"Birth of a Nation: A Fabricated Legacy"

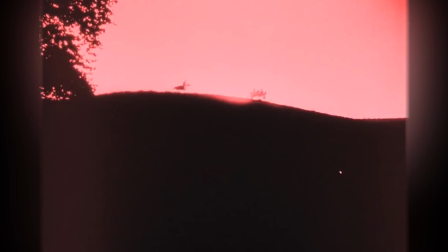257s
It isn't enough to simply dismiss the film and its content based on how innovative it was, because,
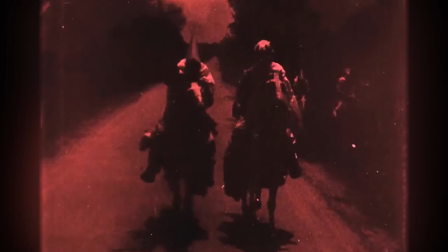262s
while that is an important aspect of how this film seeks to manufacture its own legacy, there's still so much more to it than that which I wanted to delve into today.
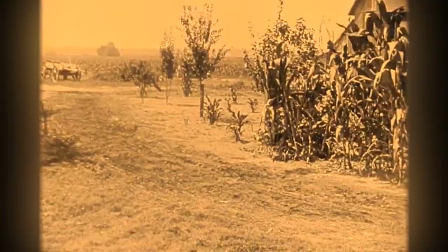271s
After all, there's a reason this film reinvigorated the Ku Klux Klan to the extent that it did, and that's because, even if it didn't invent these techniques,
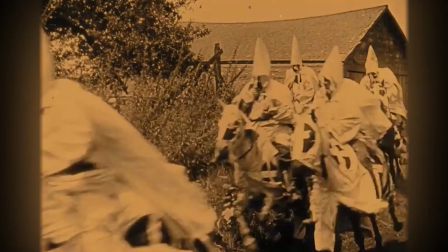279s
it used them extremely effectively to spread its message of hate. So let's take a look at that.
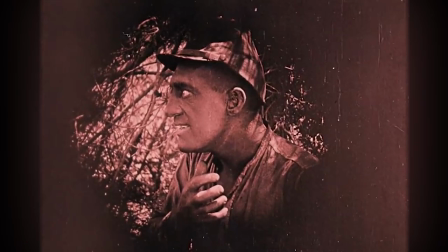285s
Two hours and 12 minutes into the film, protagonist Ben Cameron's sister, Flora, is assailed by Gus, a freed slave.
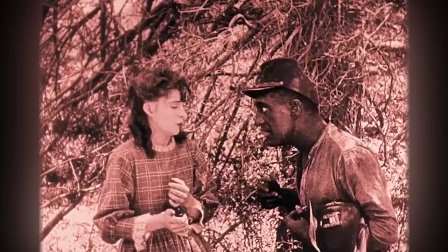293s
These characters aren't so much characters as they are tools, simplistic narrative devices designed to convey an idea or ideology,
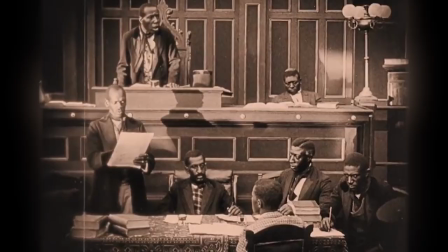300s
in this case the fear of miscegenation, marriage and reproduction between different ethnic groups.
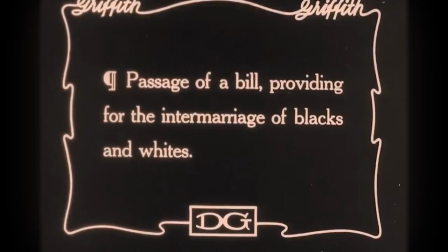306s
It's important to understand that this scene directly follows one in which black congressmen pass a vote to allow said interracial marriage,
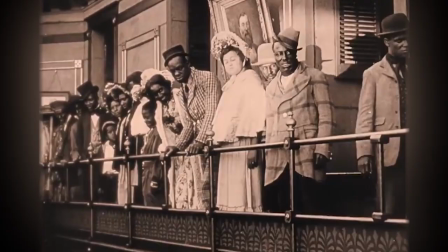313s
complete with them acting unruly, leering at the white women they're allowed to marry an eating fried chicken.
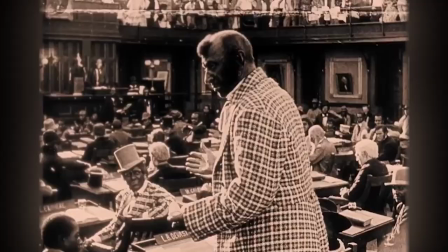319s
And let's talk about the editing of these scenes before we delve into the narrative, because regardless of how much these films actually innovated, they do a hell of a lot to convey their ideology.
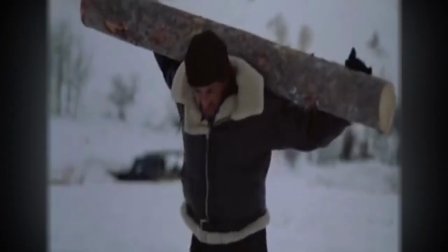328s
The intercutting of leering black congressmen with the white women observing them. This is called a montage, not like Rocky running in the snow and beating up a tree,
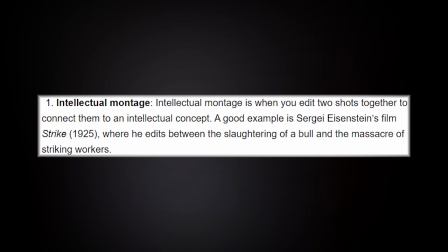337s
but the actual cinematic application of this term which refers to a sequence of shots and the meaning produced by their interplay.
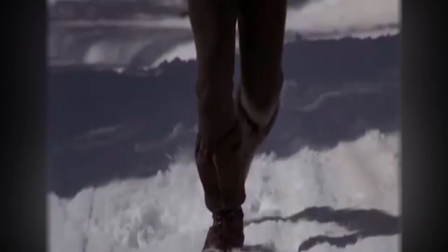344s
So in Rocky, these shots in quick succession indicate the frequency of his training, the passage of time, and the repeated nature of his intense practice.
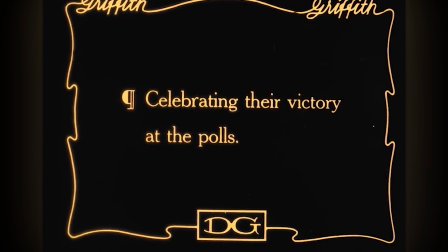352s
In Birth of a Nation, yeah. Montages can be used to juxtapose images as much as they can be to connect them.
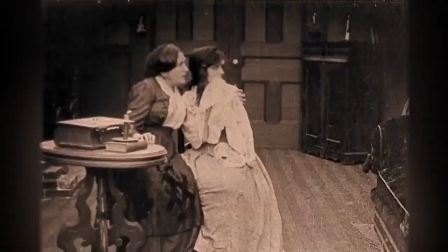359s
Again, in a purely functional sense, it gives different angles to an event. On a deeper level, it creates a contrast.
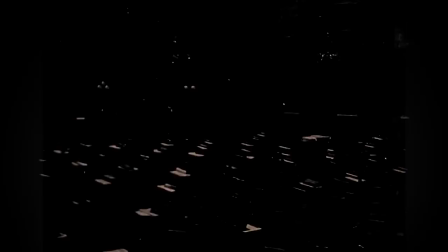366s
Editing is often referred to as the invisible art, because it has to be invisible in order for the film to stay effective.
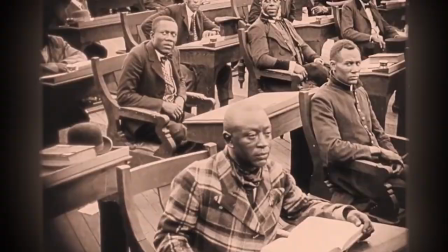372s
If the editing is too jarring, it can break immersion, not seem real. Every shot is ordered the way it is for a reason, imbued with a message.
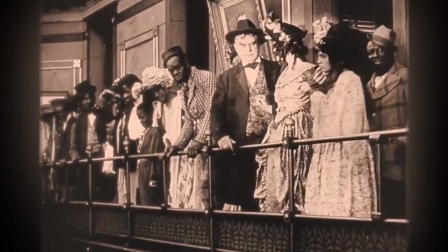381s
So when it comes to a movie like this that wants so desperately to create a contrast between races,
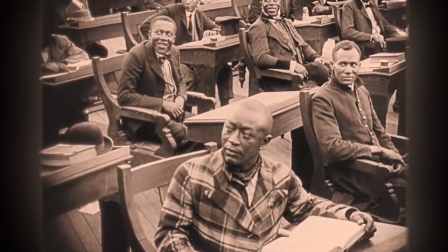387s
to sow division and justify hate, it's incredibly important to understand how this film, through the invisible art of its editing,
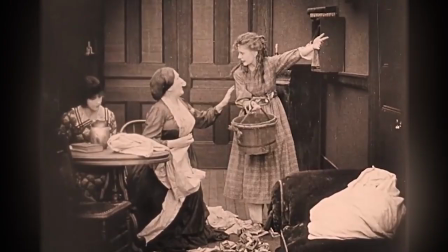394s
accomplishes those goals. After Congress has allowed the intermarriage of races, we cut back to the Cameron family.
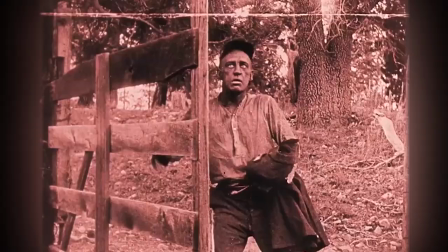400s
Their youngest daughter, Flora, ventures into the woods to... frolic.
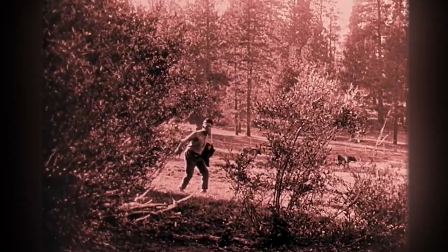405s
It's at this point that Gus, emboldened by the congressional changes we just observed, stalks her to ask for her hand in marriage.
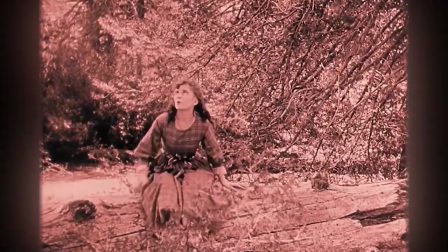412s
We're treated to another montage, again creating distinctions between these characters and what they represent.
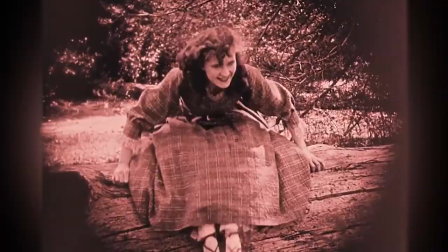418s
Gus lingers in the shadows, intently focused on her like a predator. Flora, meanwhile, remains in the light, oblivious to the danger she's in.
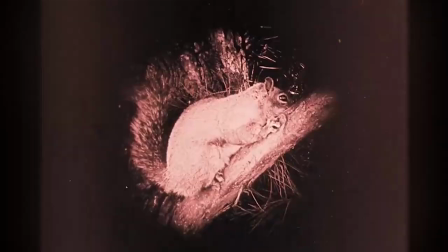426s
These two concepts, light vs dark and their resulting associations,
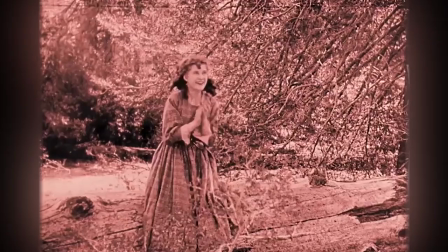430s
are repeatedly contrasted with one another, further sowing division between these two sides.
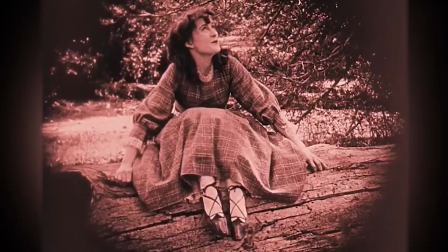436s
Innocence vs depravity, light vs shadow, and of course, white vs black.
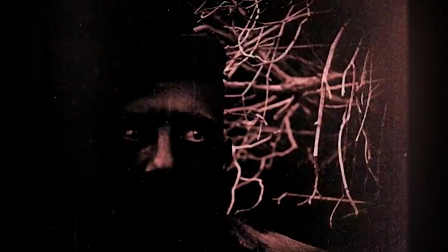442s
These are the contrasts being made by the film's moment to moment and greater structural editing.
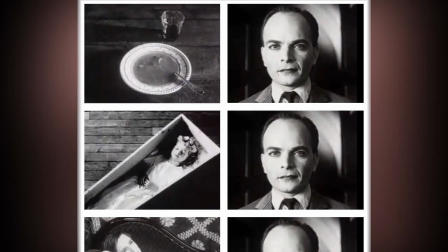447s
This scene employs another form of montage, called the Kuleshov Effect.
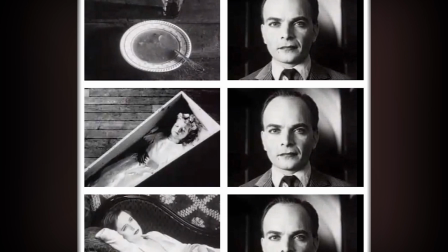451s
To put it simply, this is a phenomenon where a character's face means different things depending on the shots it's intercut with.
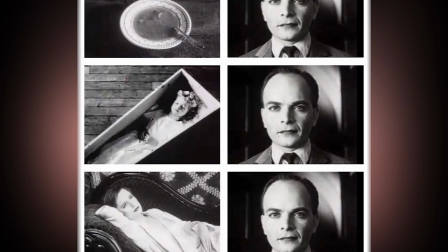458s
A neutral expression can mean hunger, grief, or lust depending on the shots it's edited with.
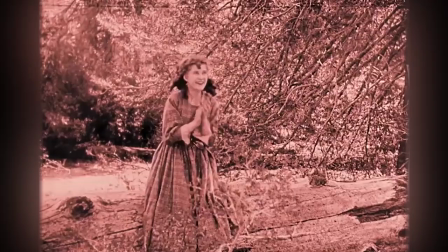463s
So keeping that in mind, we can now see how the shots of Gus's gaze interact with the shots of Flora.
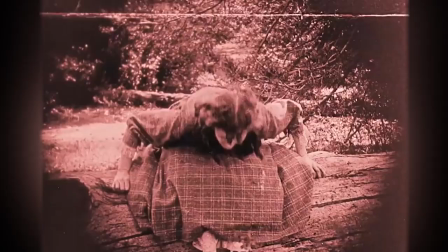469s
Again, in a general sense, it's just a way of showing that he's watching her,
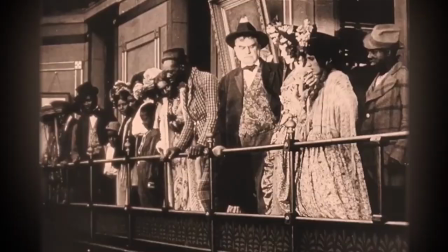473s
but in a cinematic sense, the preconceptions of the audience attribute intent to his expression.
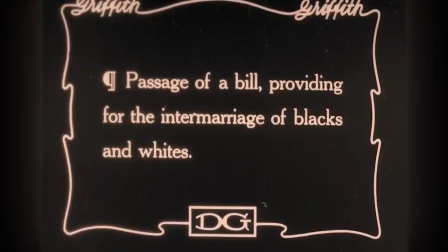479s
This is why the greater narrative structure of the film is so important in this regard. We've just seen interracial marriage being allowed.
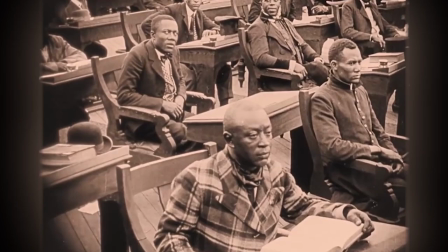486s
Now, the gaze of a black man is paired with a white woman. The previous scene influences the perception of what he's thinking, his intent.
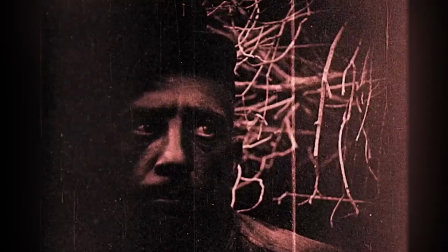495s
It's no longer the gaze of a black man upon a white woman, but the predatory gaze of a black man upon an innocent white woman.
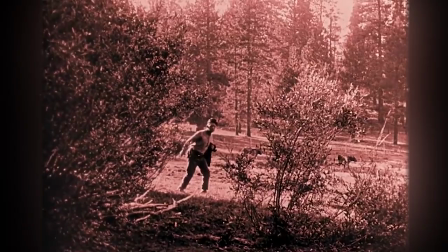502s
This is the result of this film invisibly swaying the perception of these characters at every possible moment.
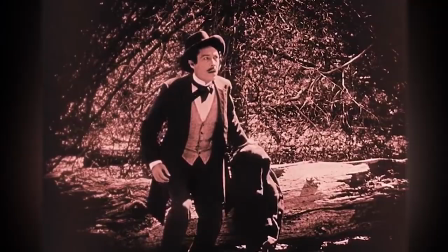508s
Gus chases Flora through the forest while her brother Ben tries to track them down and intervene.
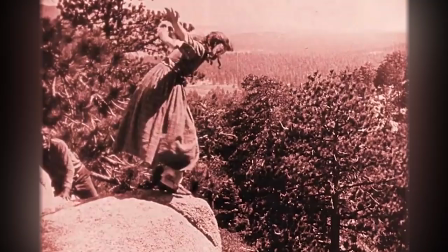513s
The chase eventually leads Flora to the edge of a cliff where she threatens to jump to her death unless Gus relents.
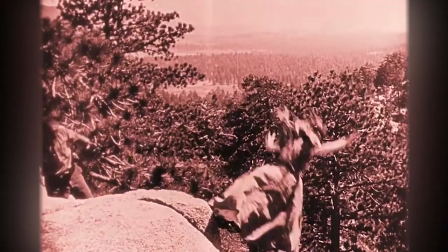519s
He refuses, so she does.
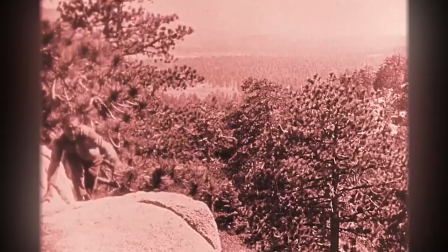521s
Flora's death scene is where the film's thesis justifying not only the existence but necessity of the Ku Klux Klan really becomes apparent.
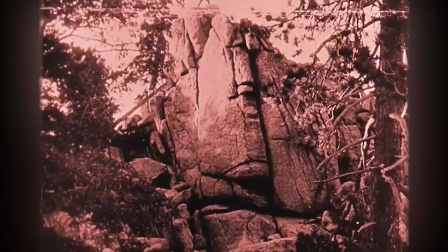530s
Her death is a reflection of that of the south, a devastating loss of life and innocence which,
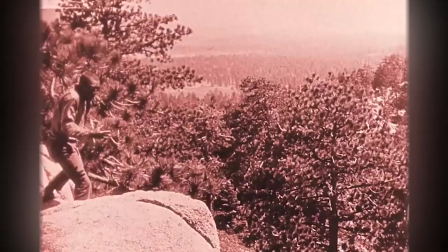535s
in the eyes of those who supported them, came at the hands of a cruel and barbarous North.
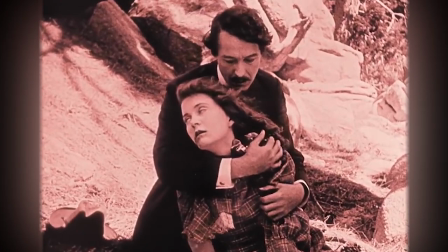540s
And this justification of the South and their victimhood immediately continues when Ben goes to hold Flora's body.
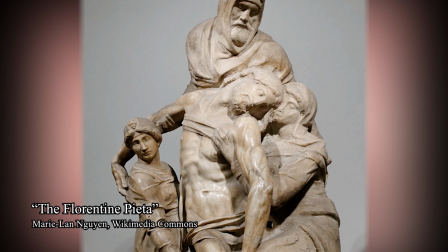547s
The shot references the Pieta, the statue of the Virgin Mary, holding the body of Christ after his death.
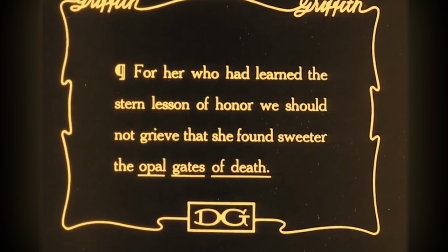553s
In case you didn't get that reference, don't worry, the film immediately reinforces it with one of its intertitles referring to the pearly gates, found in an honourable death. This is just the start of a heavy bombardment of religious imagery and references.
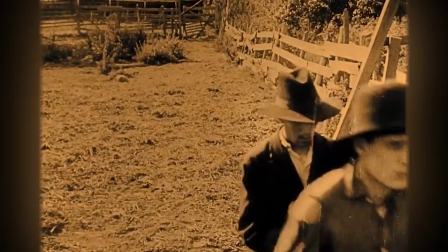566s
Jumping forward a little to where Gus is caught and the clan's cause is finally legitimised, we again see the religiosity of the clan as depicted in this film.
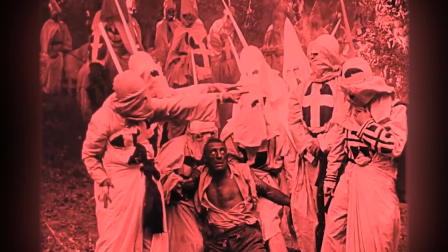576s
The scene is titled The Trial. The clan is depicted in white robes, crosses emblazoned across the chest.
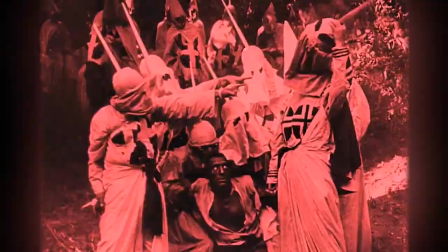582s
As Gus is held, the scene cuts between this lynching and Flora's corpse.
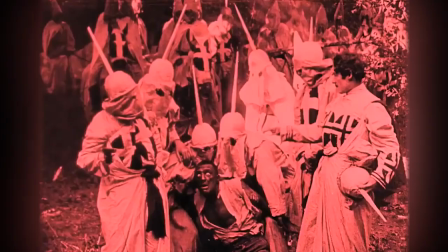587s
Cause and effect here are repeatedly hammered home as we understand, thanks to this montage, that Gus did this.
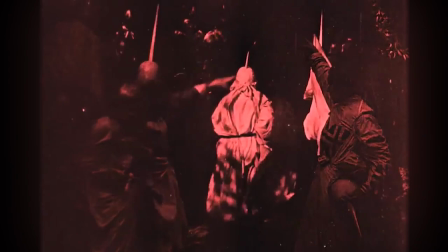594s
He killed Flora and is dying due to his own actions.
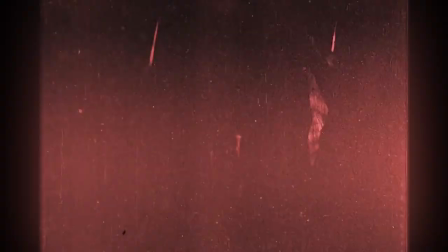597s
The final intertitle of this scene simply reads, Guilty, before he's dragged off and lynched.
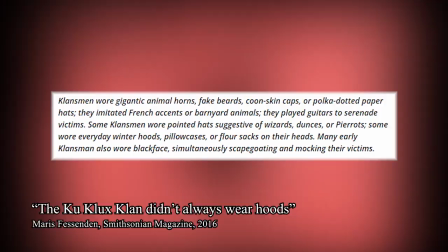603s
Look at how the characters are framed in this scene, organised in the way you'd see in a ritual,
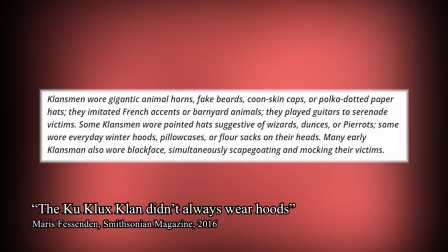608s
even the costumes which at the time weren't actually the uniform of the KKK who preferred to be discreet,
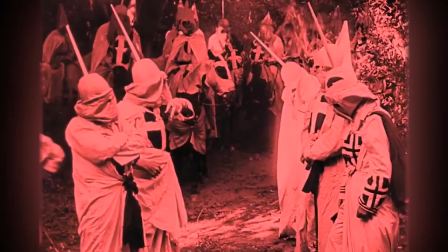614s
wanting no identifiable markers for when they could attack innocent black people and then retreat.
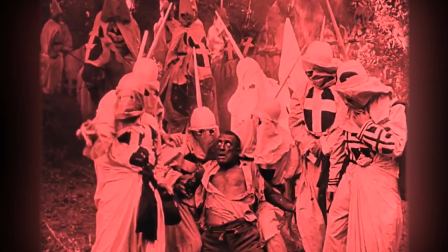619s
But here, the white robes, the crosses, all of it plays into the idea of a ritual,
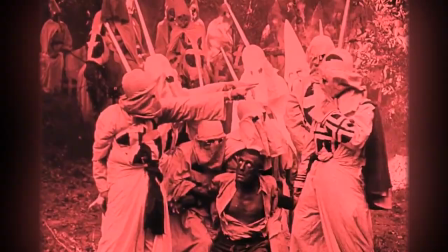624s
a long-established practice, justified simply by the fact that it has ties to long-standing tradition.
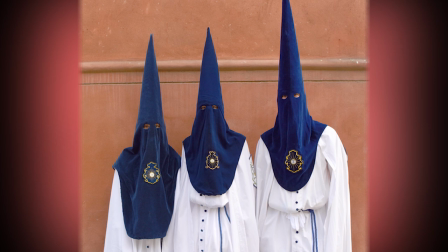630s
The hoods are reminiscent of those of the Nazarenes, and by extension, the capirot, a headdress worn by Hispanic Catholics in procession.
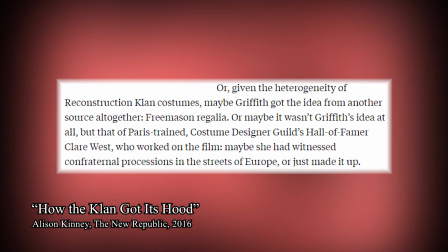637s
This is a historically disputed claim, with the origin of the clan hood as depicted in this movie contested across literature.
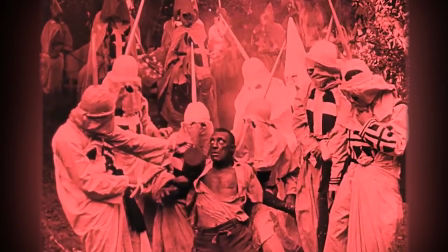643s
But you have to ask, does it really matter? Even if it's as simple as a Hollywood costume designer taking inspiration from pre-existing religious imagery,
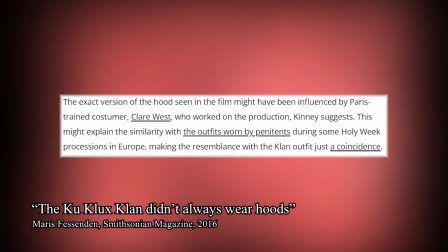652s
it still serves to appropriate and recontextualize it through the lens of the clan's ideals.
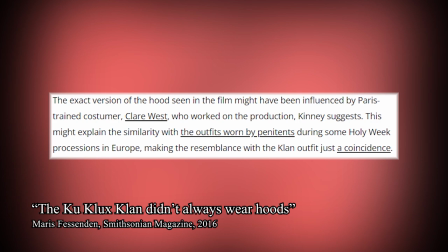657s
One article I found goes so far as to call this a coincidence, but when it comes to organizations like these seeking to justify themselves with pre-existing frameworks,
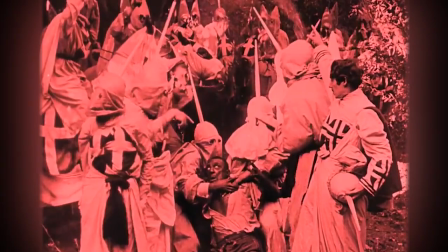667s
there's no such thing as coincidences. It all falls under the appearance of religiosity, which ultimately serves to justify the existence of the clan.
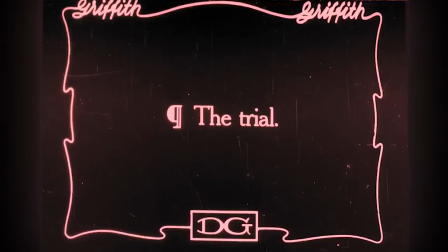676s
This is why it's so important that this imagery is combined with words like trial and guilty.
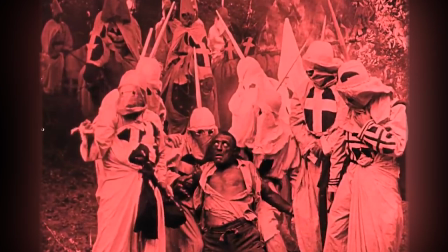681s
It reinforces the image of the clan as something justified throughout history. The appearance of ritual,
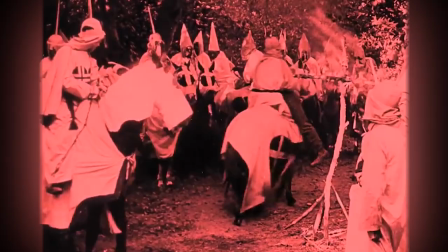687s
of religion and holy retribution doesn't need to be based in reality because it's striking enough aesthetically for the connection to be made. As Dan Olson said of Triumph of the Will, They didn't tap into Christian imagery because they shared Christian values, they did it because those images have emotional meaning to the people. It's no different here.
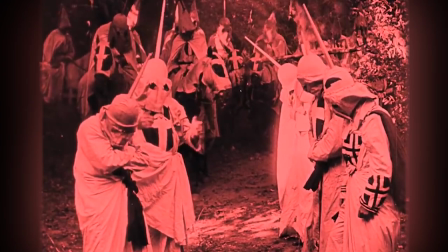706s
Religious iconography, that of sacrifice, holy retribution,
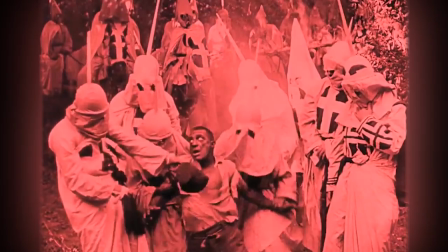710s
and divine justice are all interwoven with the formation, the very essence of the Ku Klux Klan.
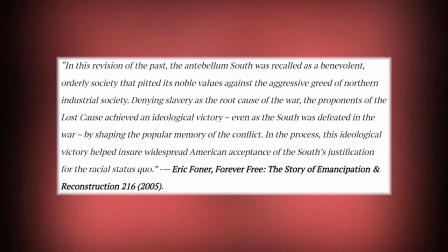716s
And this brings me to the Lost Cause ideology that this film, and its embedded meanings, ultimately aim to promote.
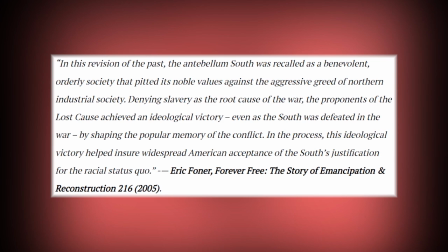723s
The Lost Cause is an ideology brought to life by many ex-Confederates that sought to lionized the Confederate cause, turning them into martyrs.
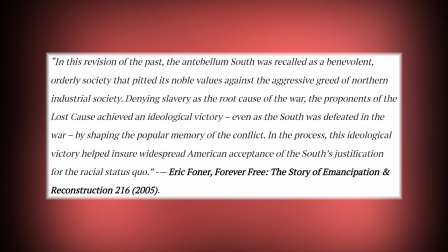731s
Instead of the Confederates committing treason by seceding,
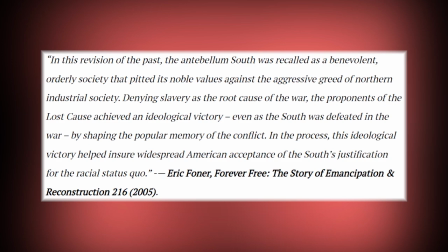734s
it instead became a matter of rebelling against a tyrannical government imposing on their freedoms, their state rights.
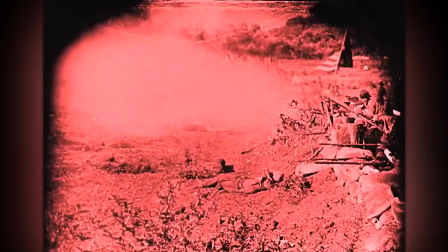741s
They didn't simply lose, but boldly sacrifice themselves against an overwhelming, vastly superior force.